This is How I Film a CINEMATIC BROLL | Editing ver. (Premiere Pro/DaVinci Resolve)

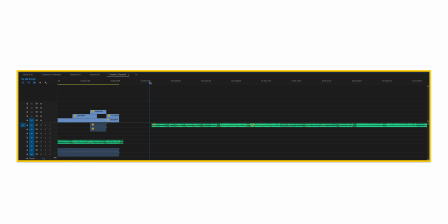251s
Okay, shot A. Next. Next. Next. Next. Something like this. So next thing what I did was just place those footages based on marks on a track.
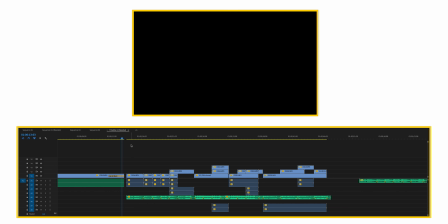268s
So like this, everything is perfectly fit in marks on a track like this.
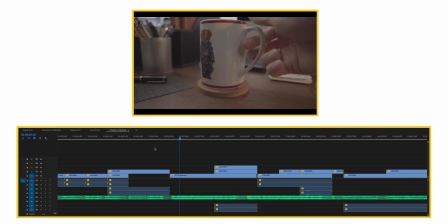273s
So like this, I did nothing special and crazy and complicated. What I did is just basic cutting, just placing the footages where it should be, just like that. So next one is color grading. So open the DaVinci Resolve. Oh, by the way, about round trip between DaVinci and Premiere, if you want to know how to do this, here's a video.
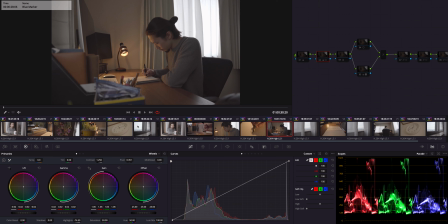295s
Well, we got more than 10 shots to color grade right here, but I'm not gonna color grade everything from scratch. I'm just gonna grab one hero scene and color grade it and copy and paste on others and do the adjustment.
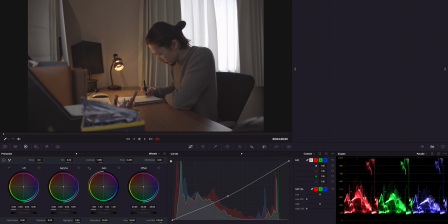308s
So this time I'll show you guys how I color graded the hero scene. Alright, so I'm gonna color grade this shot as the hero scene of this b-roll. So this time I built node tree in a simple way. First I'll decide temp and tint. So I want to emphasize the orange of this light, so boost temperature to orange side.
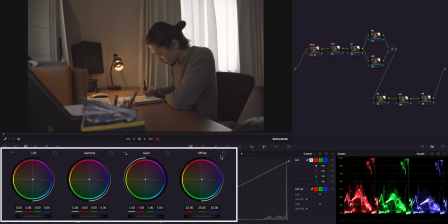329s
250, something like this, and also shift this offset to orange again. All right, next I'll give it back a proper contrast, gain contrast right here.
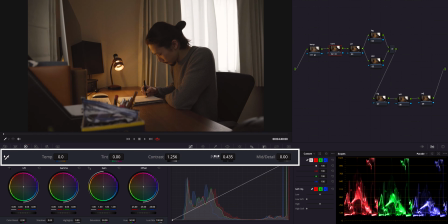345s
Good. Also bring the pivot down to get more light.
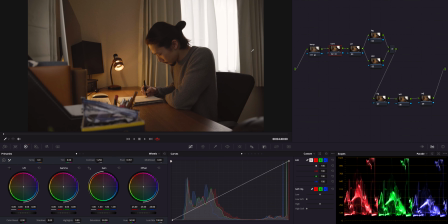349s
All right, and now I'm reducing this highlights by using this. Okay, and using those primary wheels to deep dive into details of light.
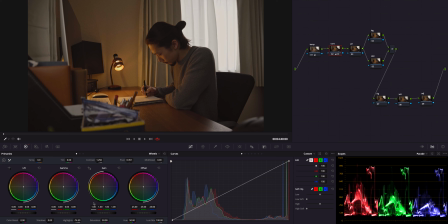361s
So first, obviously it's very dark, so I'm gonna gain some light. Okay, so I'm gonna shift this gain, I'm gonna push it maybe like this, and also boost this gamma.
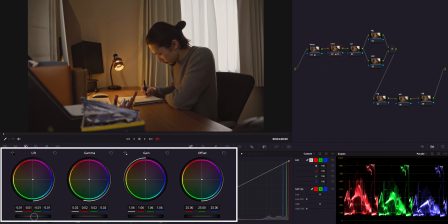375s
Okay, and getting more shadow by using this lift. Okay, this will work. Before, after. Okay, very good. So if you want to break down of this kind of orange mood color grading, here's a video for you again.
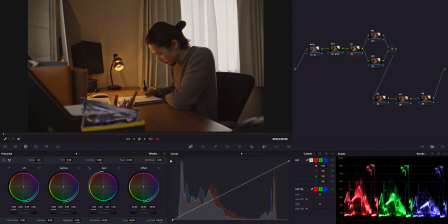391s
Okay, next moving to primaries. So here I'll give it saturation and make a good balance of colors. Okay, first, of course, I'm gonna give it saturation by using this, but not too much, I guess, because there is already colors enough. And also I think I want to shift this gamma to orange to emphasize that light.
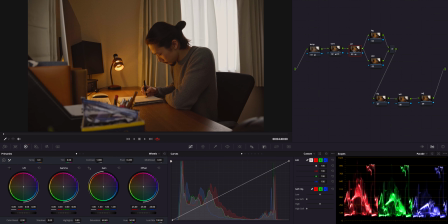411s
Just shift this to orange. Okay, now before, after, very small changes, but definitely more colorful. Yep. So before messing around with logs, which means the detailed color grading, I'm gonna pull the key of skin with qualifier, which is this node skin.
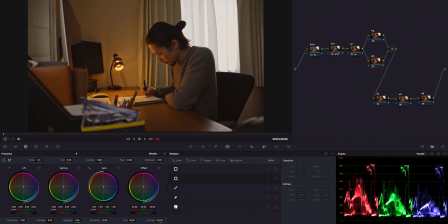430s
So first thing I'm gonna do is create this circle mask over this face and blur it.
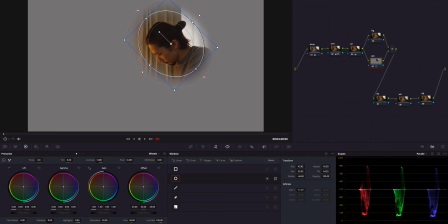440s
Okay, and start selecting the skin by using qualifier.
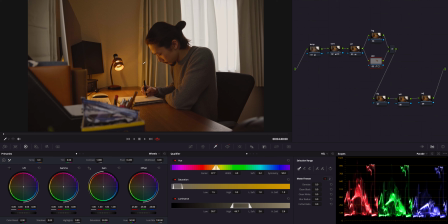446s
So this way it's much easier because this orange is everywhere, like this desk, wall, curtain, and this face.
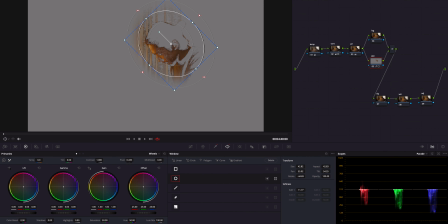453s
So covering a face with mask allows you to select only in that area. So with this, when I try to use a qualifier, anything will be happening in this mask area.
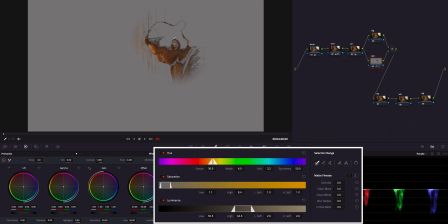464s
So I'm just gonna do this process quickly.
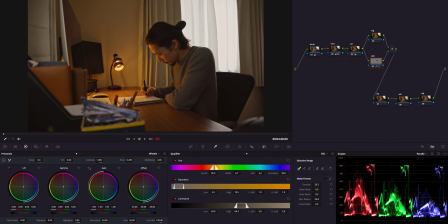475s
Okay, something like this will work. And I'm gonna fix the skin tone. Obviously now it's weird color and it's dark. So first I'm going to shift this gamma to red, kind of magenta side. Just like this.
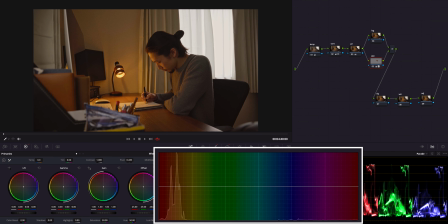489s
And using hue versus option. First hue versus hue. I'm gonna make a point on red and yellow.
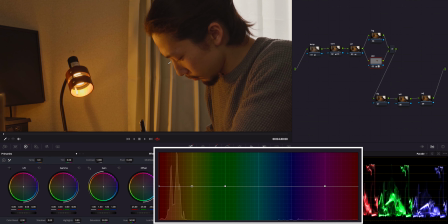496s
Now I think it's a little bit yellow for me, so I think I'm going to
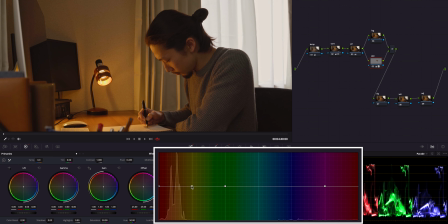501s
boost this point to red side, but just a little bit. Fine by me. And I'm gonna reduce saturation by using hue versus saturation. Again, make points, those points, and I'm gonna lower this.
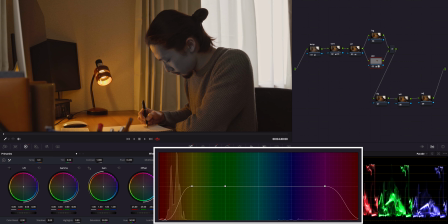517s
See, if you go down, the skin is losing the color. But this is just crazy, so I think I'm going to find some good point. Much better. And next, going to hue versus luminance. Here I'm gonna make some contrast in this orange of this face.
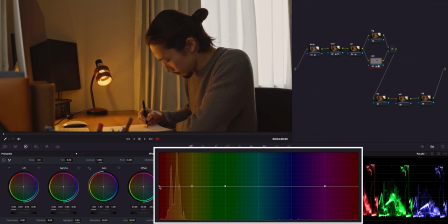535s
So make points, red, yellow, and red down and yellow up. And going to this curve, make a point at the middle and boost it until you get satisfied.
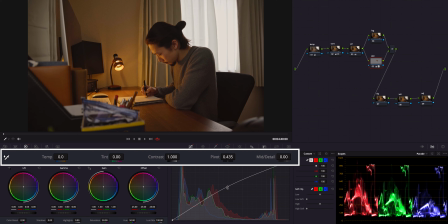549s
Well, I get satisfied somewhere around this, and lower the midtone detail to make it more smoother and creamier. -30 will work. Yeah, this will work. And moving on to log wheels. Finally, we're gonna make some look here. Well, I'm gonna go easy on this, just making some teal and orange by using the log wheels.
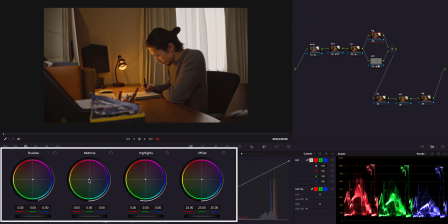573s
So I'm going to start off with this midtone. I'm gonna push it to orange side. Okay, now we see more res around, this light. Great. And highlights should be around here. And move this shadow to cyan.
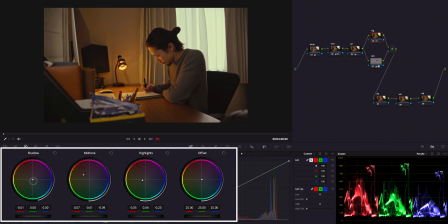Very good. So before and after, before, after, before, after. More contrasty, like the colors are more contrasty. And also I'm going to give it extra contrast.
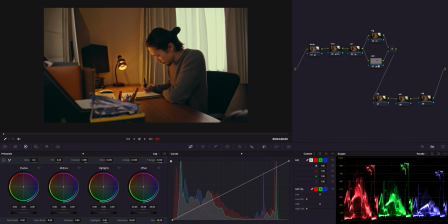613s
Okay, so from now it's not that important, but it'll be some spice that can make your videos much more like tastier, much more better. So vignette as always. So first, just find the line of window light, which is somewhere around here.
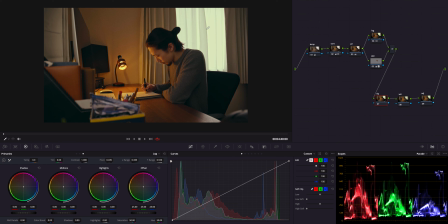630s
The lights from window is coming from here to here. So this is the line of this window light.
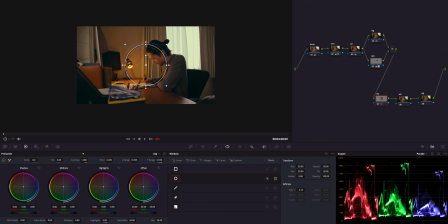639s
So I'm gonna make a rectangle mask as always like this and go along with this window light and adjust the size, feather this out. All right, and invert it, and going to curve and bring it down like this.
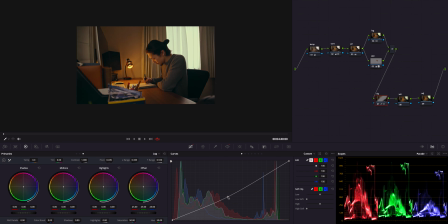658s
Before, after, before, after. Next, I'm gonna do exactly opposite of vignette. In this node, window light. So place the rectangle mask as same as vignette, just along with this window light.
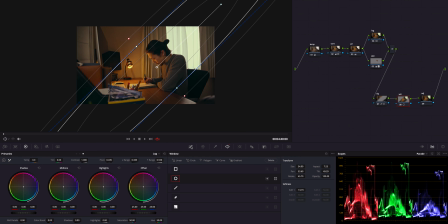673s
Feather this out and not invert. Going to curve and push it up a little bit, just like this.
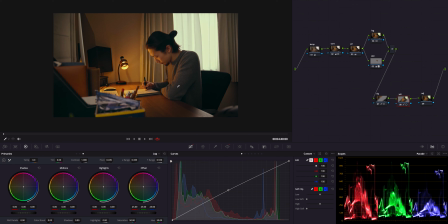680s
So get before, after, before, after. Now this like window light is more emphasized. And at the last, as the final adjustment, I'm gonna make some artificial shadow right here in the corner, right corner of this image.
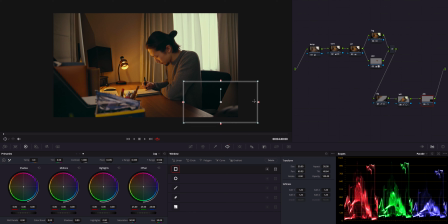697s
So this time I'm using a square mask, which is right here, and I'm going to do something like this. Something like this. I wanna make it more darker, this area.
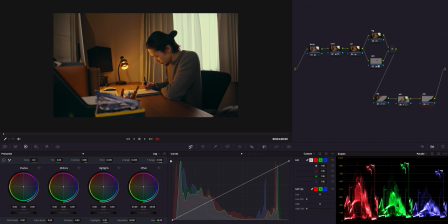710s
I'm gonna feather this out, and I'm going to curve and bring this down until you get satisfied. Well, I get satisfied somewhere around this, and now it's kind of weird, so feather this more.
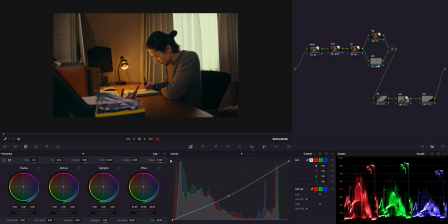730s
How about that? Before, after, before, after. Okay, that was it.